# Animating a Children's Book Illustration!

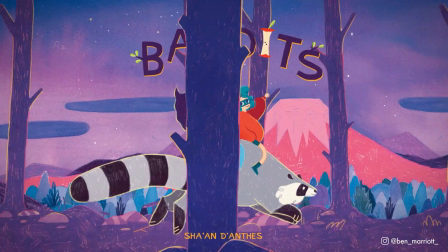(0:00)
In this video, I'm going to show you how I animated the cover art for the book Bandits.
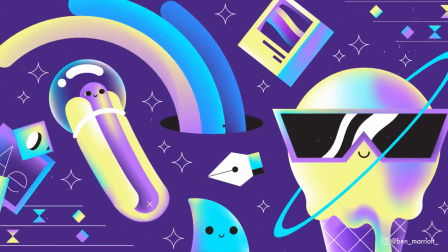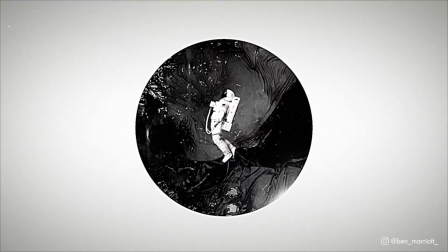(0:11)
Hi, I'm Ben Marriott, and I upload weekly motion design and animation tutorials.
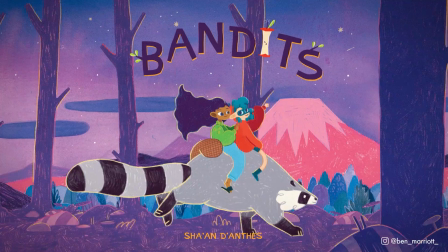(0:16)
I recently animated the cover art for the latest book by Sian Dantes. Sian is a pal of mine who goes by Furry Little Peach online.
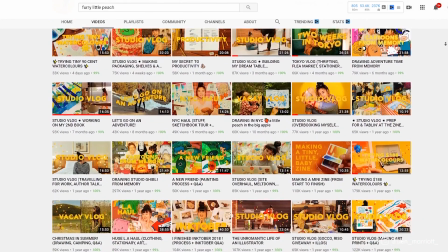(0:23)
She's an amazing illustrator and author from Sydney, and has an incredible YouTube channel where she shares her ridiculously wholesome process and working life.
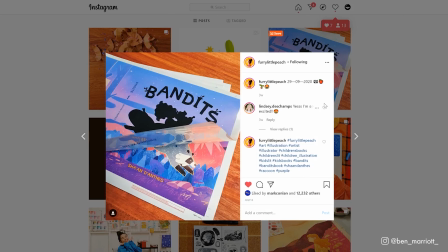(0:31)
She was also the biggest influence on me starting my channel. Bandits is her second children's book, and we thought the cover would be perfect for a looping animation.
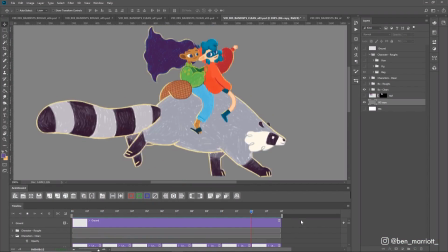(0:39)
I animated the frame-by-frame portion of this in Photoshop. I like to use Adobe Animate for frame-by-frame and Rough Animator on the iPad as well,
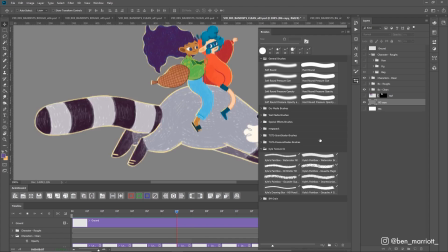(0:47)
but none of these have the library of textured brushes that I need to achieve the same look as Sian's illustration.
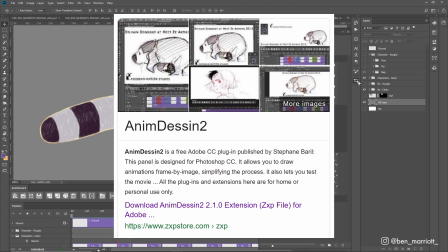(0:53)
I'm using the free plugin Animation 2 to help me.
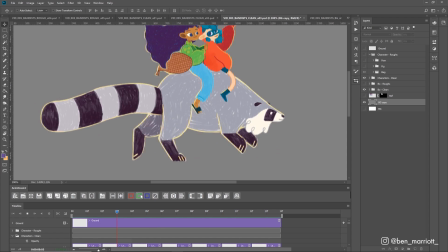(0:56)
Animation 2 is this toolbar with basic animation tools for Photoshop, so you can easily add frames and view onion skins.
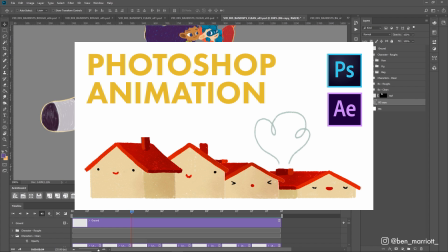(1:04)
And I explained how to use that in my first video animating Sian's work.
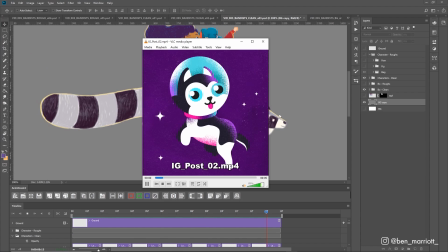(1:07)
I've never actually animated a four-legged walk or run cycle before, except for this dog, but it's floating in space, so that really doesn't count.
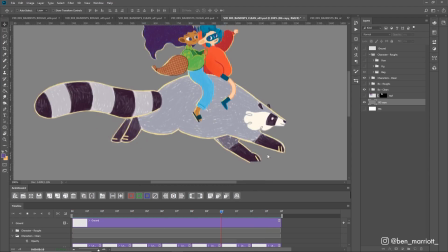(1:15)
So I used a lot of reference. First, I tried filming my own dog, but that didn't quite work.
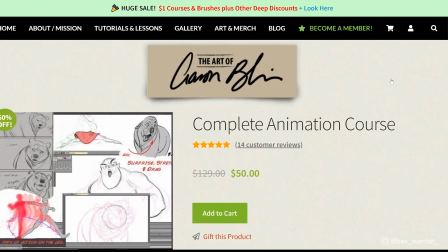(1:20)
So I got it mainly from the legendary Aaron Blaise. And you know they're good when on their website they have testimonials from Oscar-winning directors on there.
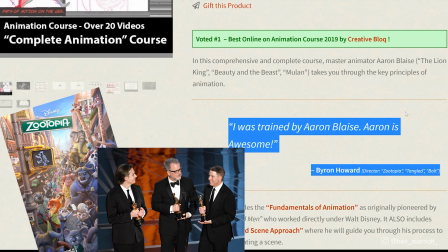(1:27)
So if anyone watching this happens to cop an Oscar one day, I'd love a testimonial too.
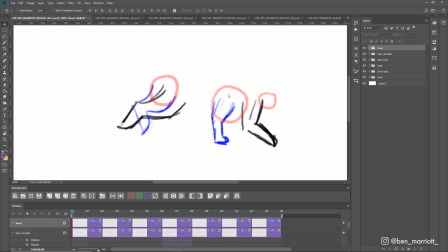(1:32)
I started by roughly animating the legs, hips, shoulders, and head to quickly get that running, leaping motion. And the left and right legs are actually identical. I just duplicated them, offset them by one frame, and moved the left leg slightly to the right of screen.
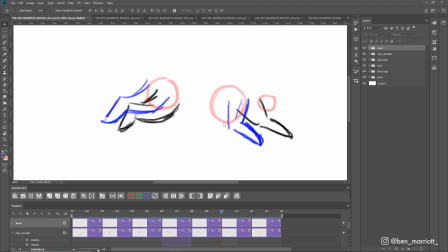(1:47)
I'm animating this at 24 frames per second on 2s, so there's one drawing every 2 frames. And this run cycle has a total of 7 drawings.
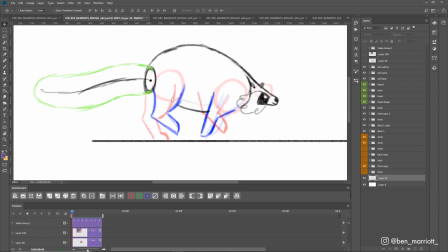(1:55)
On the next pass, I tidied up those legs so they fit in nicer with the shoulders and hips, and then animated his tail and main body shape. I'm using the wave principle in the tail so it has that slight whipping motion, and I reduced pretty significantly the amount of bounce in the head because it was just looking too ridiculous before.
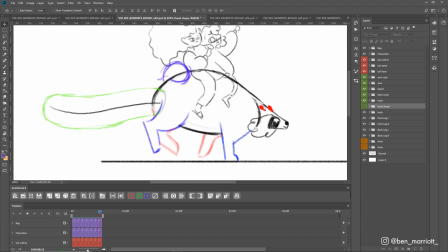(2:11)
On the next pass, I added some secondary animation to the raccoon's ears, to its beard, and to the sack on the back as well.
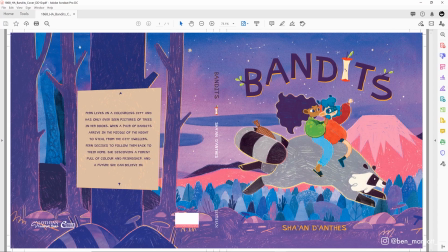(2:17)
In the original cover, the tail is wrapped around holding the sack,
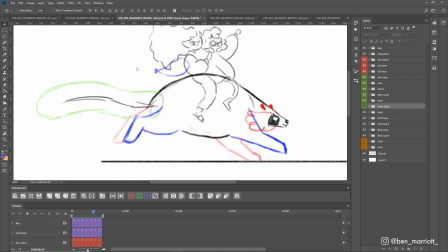(2:21)
but I thought having the tail waving in the wind would be a more dynamic and interesting animation, so Sian suggested putting it on the back instead,
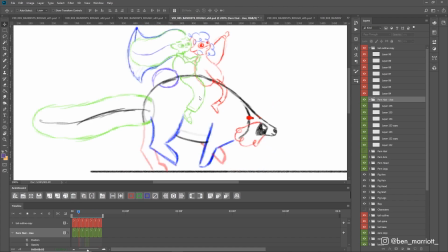(2:28)
which I thought was a great solution. Then I roughed in the character animation. They're pretty static except for their hair and bouncing clothes. Now I really like the oversized hoodie design on Fig, this character sitting at the front, so I made sure to emphasize just how baggy and billowy that would be in motion. Fern's hair, the character at the back, was the hardest part for me to animate.
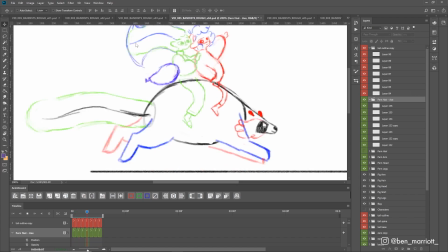(2:47)
I actually copied and scaled down the tail to use as reference for that, because they would be waving at the same speed.
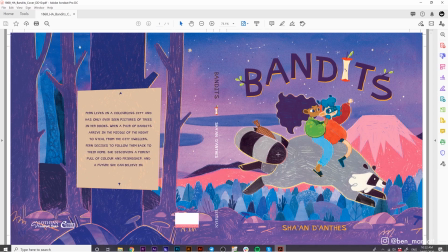(2:53)
And because the character's hair has this almost triangular shape, as well as having waves on the edges of it, that was really tricky of me to animate into an overall waving motion.
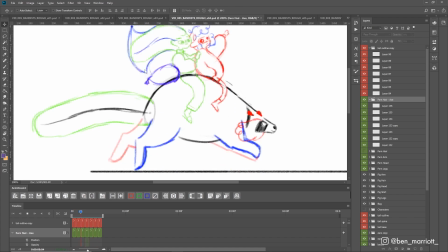(3:02)
So I animated it with straight edges first, where it kind of looks a bit like an axe, and then added the wavy edges on another pass.
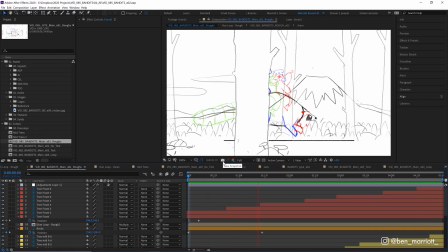(3:09)
With the roughs done, I made a quick version of the background animated in After Effects, really to make sure that it would work, with just a few sketches of the trees animating their position property, moving from right to left. And the trees moving closer are moving much faster to add some parallax and the illusion of depth. And I was pretty happy here, so now it was ready for the cleanup.
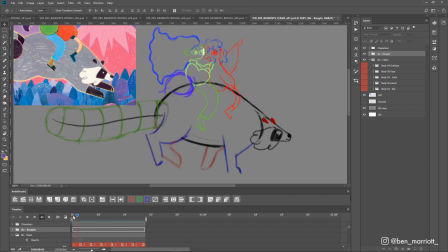(3:29)
For the cleanup process, I essentially needed to take these rough animations, turn down the opacity a fair bit, and then draw on top of them with the final colors. And of course, add texture at the same time. I had my reference close by on another layer,
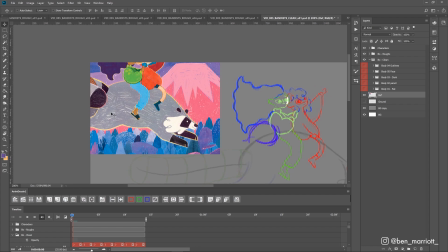(3:42)
and it looked like Sian had filled in most of the shapes with a solid color and then gone over them again on top with pencil in a dense scribble texture.
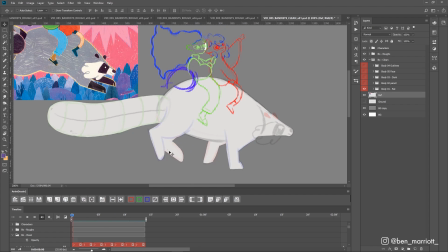(3:49)
So that's what I did. I started with Bo the raccoon, and the first layer I just filled it in all grey.
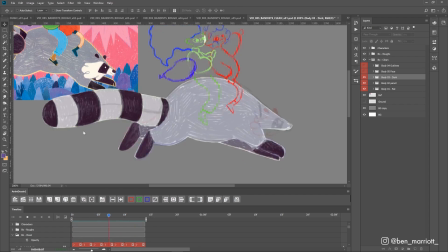(3:55)
On a second layer I added the main scribble texture, and then another layer of texture for the darker layers in tail, then one for the face animation, and then one final layer for the outlines. I really wanted this to look as close as possible to the original artwork.
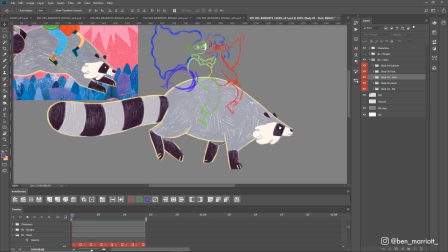(4:07)
I could have made a looping pencil texture and applied that to the layers in After Effects. I've got plenty of tutorials about that technique, but it wouldn't have had the subtleties by doing it this way, where the scribble is going in the same direction as the outlines on the edges in a few areas. And this is only 7 frames long, so it wasn't that daunting of a task.
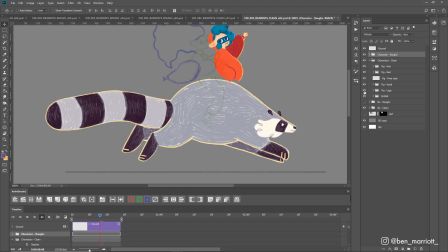(4:24)
I did that same process for each character, animating each part on a separate layer, and I didn't redraw the face, hands, and legs each frame because they're pretty static, and it would have been a lot more work to have them looking consistent across all 7 frames, and I felt it was better in this case to have them move in just their position.
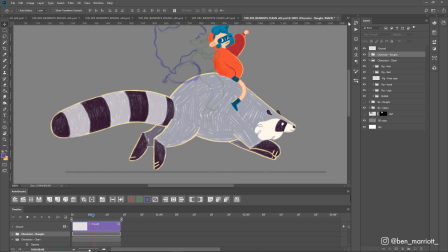(4:42)
And originally I drew Fig's hair far too up on her head, so in my next pass, I moved that hair down, I added Fern and secured the bag.
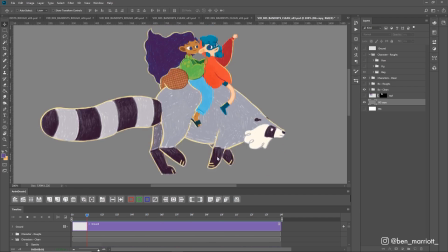(4:50)
And the last detail I added here was the base of Fern's slipper, flapping as they rode.
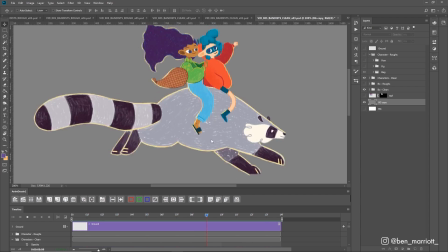(4:55)
They're Gucci slides, I'm pretty sure. And it's the combination of those little secondary animations, like on the ears, the beard,
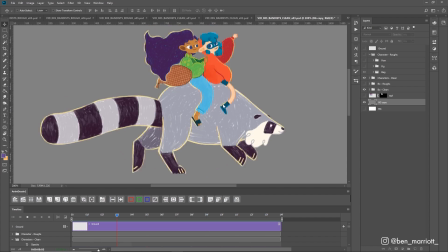(5:03)
and the clothes, that I really think add up to sell the motion and give the animation as a whole a lot of charm.
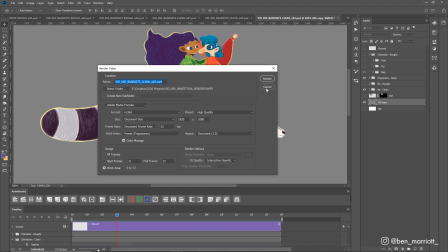(5:08)
I rendered that out as a PNG sequence so that I could composite it together with the background in After Effects.
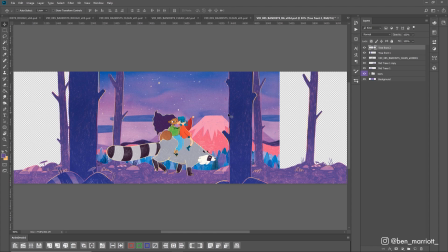(5:14)
Now, this cover wasn't originally designed for animation, so I did have to extend the background a little bit, but Sian had layered the artwork nicely, so that wasn't difficult.
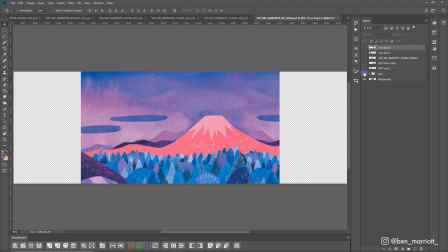(5:22)
I had a layer for the very background that would stay static. I'd separated the bigger stars so I could animate them individually.
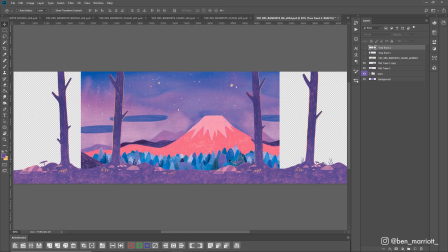(5:28)
I have a mid-ground layer of trees that loops seamlessly so that I can reuse the background.
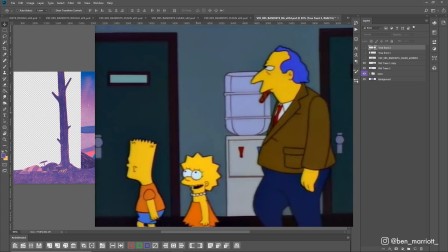(5:33) Wow, it must be expensive to produce all these cartoons. Well, we cut corners.
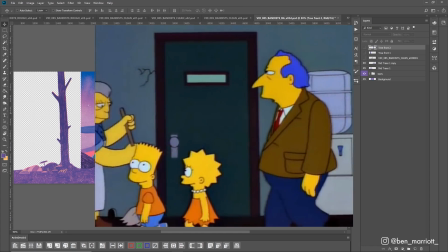(5:38) Sometimes to save money, our animators will reuse the same backgrounds over and over and over again.
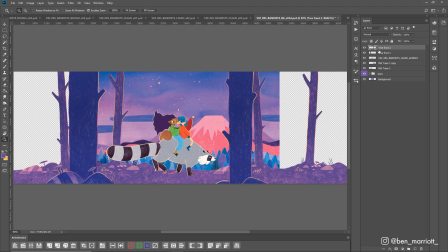(5:45)
And then 2 variations of the foreground tree which could swipe past.
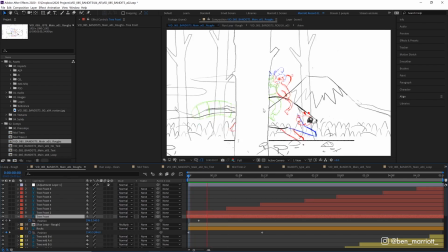(5:52)
Putting it all together in After Effects was pretty simple. It's not that much different from our rough animatic, we're just swapping out the layers for our cleaned up layers.
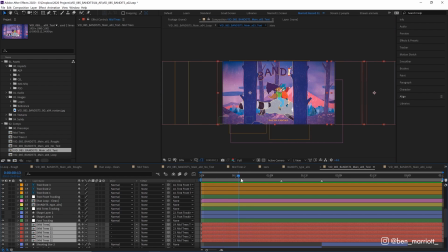(5:59)
These mid-tree layers are all just sliding to the left, a bit slower than Bo is running,
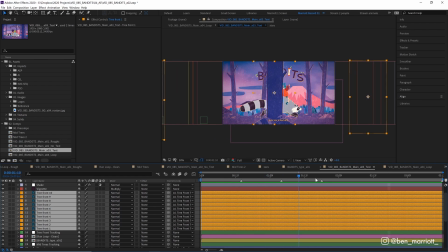(6:05)
and these foreground trees are sliding much faster, all just with a couple of position keyframes.
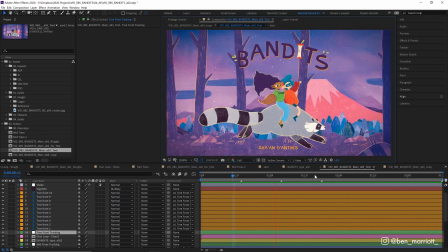(6:10)
And to make it loop seamlessly, I made sure the duration of my work area in frames was a multiple of 7, because our character loop is made up of 7 frames, and made sure that the trees were in the same position in the first frame that they were in the last frame.
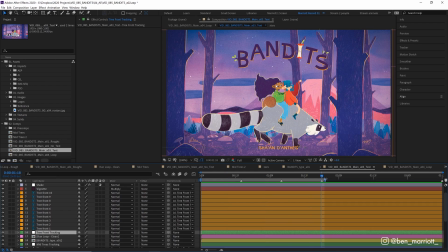(6:24)
I originally had it half as long at a 42-second loop, but I wanted 2 different shooting stars in the background,
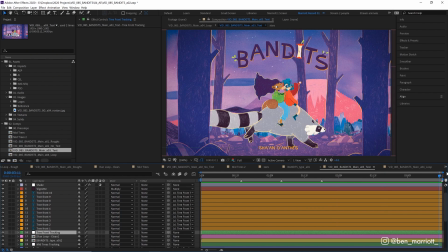(6:29)
so I doubled it and extended it to 84 frames, so I had time for both.
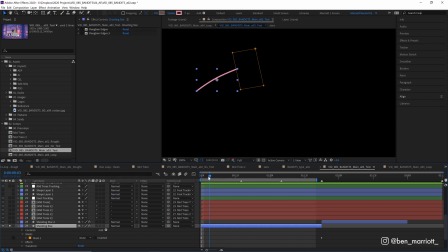(6:33)
Some subtle extras that I added in After Effects were those shooting stars, which was just a straight line that I drew with a pen tool, and then I added a mask to grow and shrink, revealing and making the shooting star disappear. And then on top of that, I added 2 roughen edges effects to match the textured style.
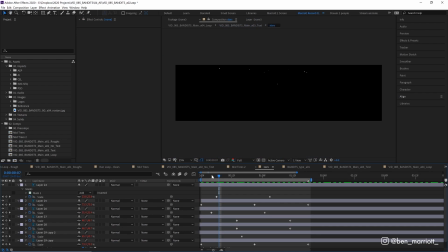(6:50)
The bigger stars sparkle just by scaling up and down, and I have all of that happening in a separate comp.
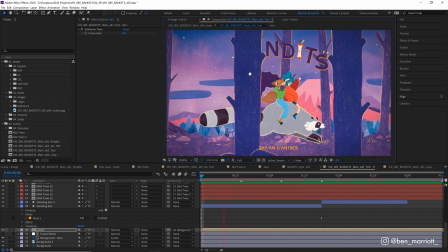(6:55)
I made the smaller stars sparkle in the background by first separating them onto their own layer,
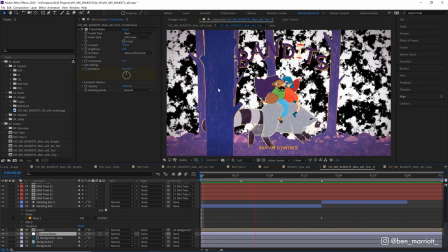(7:01)
and then on the layer above them animating this fractal noise effect with the contrast way up to get some random black and white values.
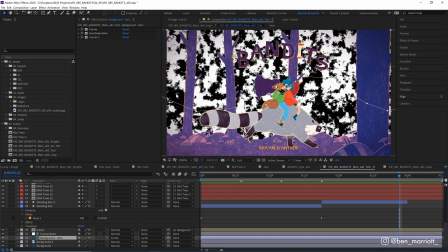(7:08)
And then using that as a luma mat for those stars underneath, so that where the areas of this fractal noise is black, the layer of the stars underneath is transparent.
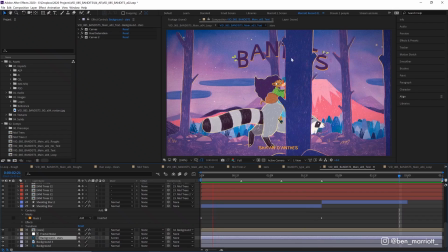(7:16)
And the random motion in that layer gives the stars a slight flickering effect at different times as I go in and out of transparency.
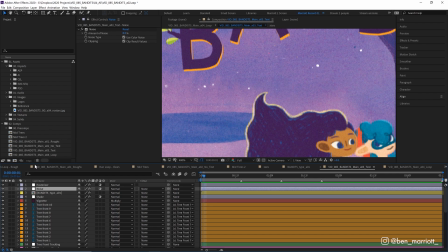(7:23)
I added a new adjustment layer at the top and added the noise effect and gave it an 8% noise, so it felt a bit more tactile, as if it was a scanned-in book cover.
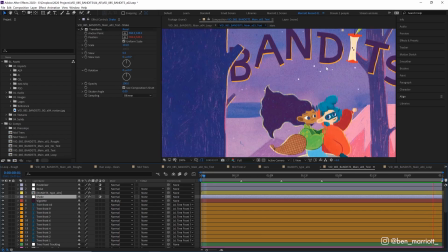(7:31)
I also added a very slight shake as well to the whole animation by adding the transform effect to a new adjustment layer,
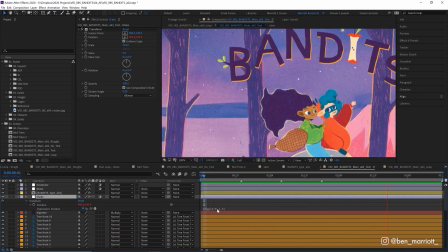(7:38)
and on the position property of that transform effect adding a wiggle expression so it shifts randomly 1.5 pixels 6 times a second.
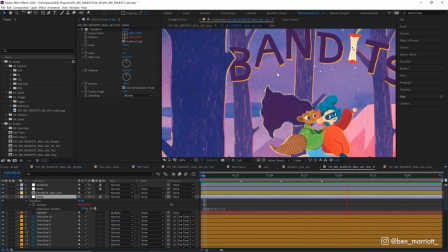(7:45)
And that just gives it a slightly shifting look, as if it was misregistered or rolling through a film reel.
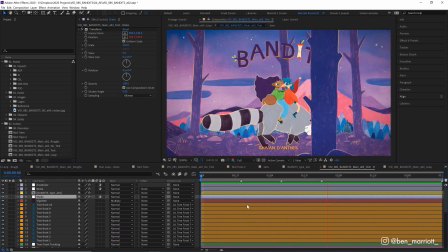(7:50)
Now in total, this took 3 full 8-hour days, but I did this in about 4-hour blocks over a few weeks.
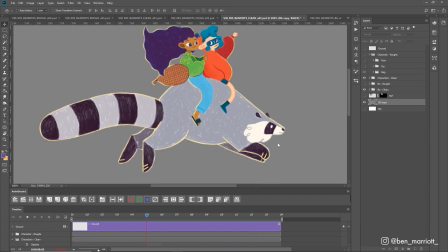(7:57)
It took 8 hours to create the rough animation, 12 hours of cleaning up the main run sequence, and then 4 hours of compositing it all together in After Effects.
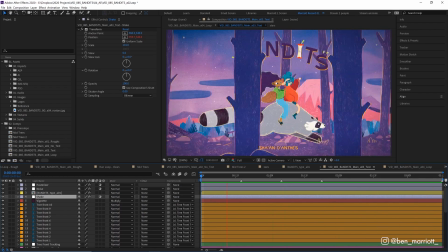(8:05)
Now that might seem like a long time to animate a few seconds of animation,
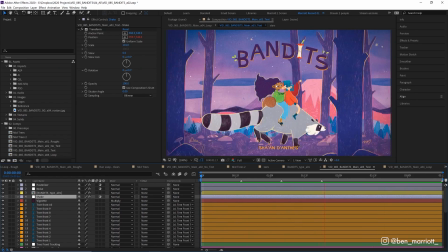(8:09)
but frame by frame animation takes a lot of time, even longer if it's textured like this.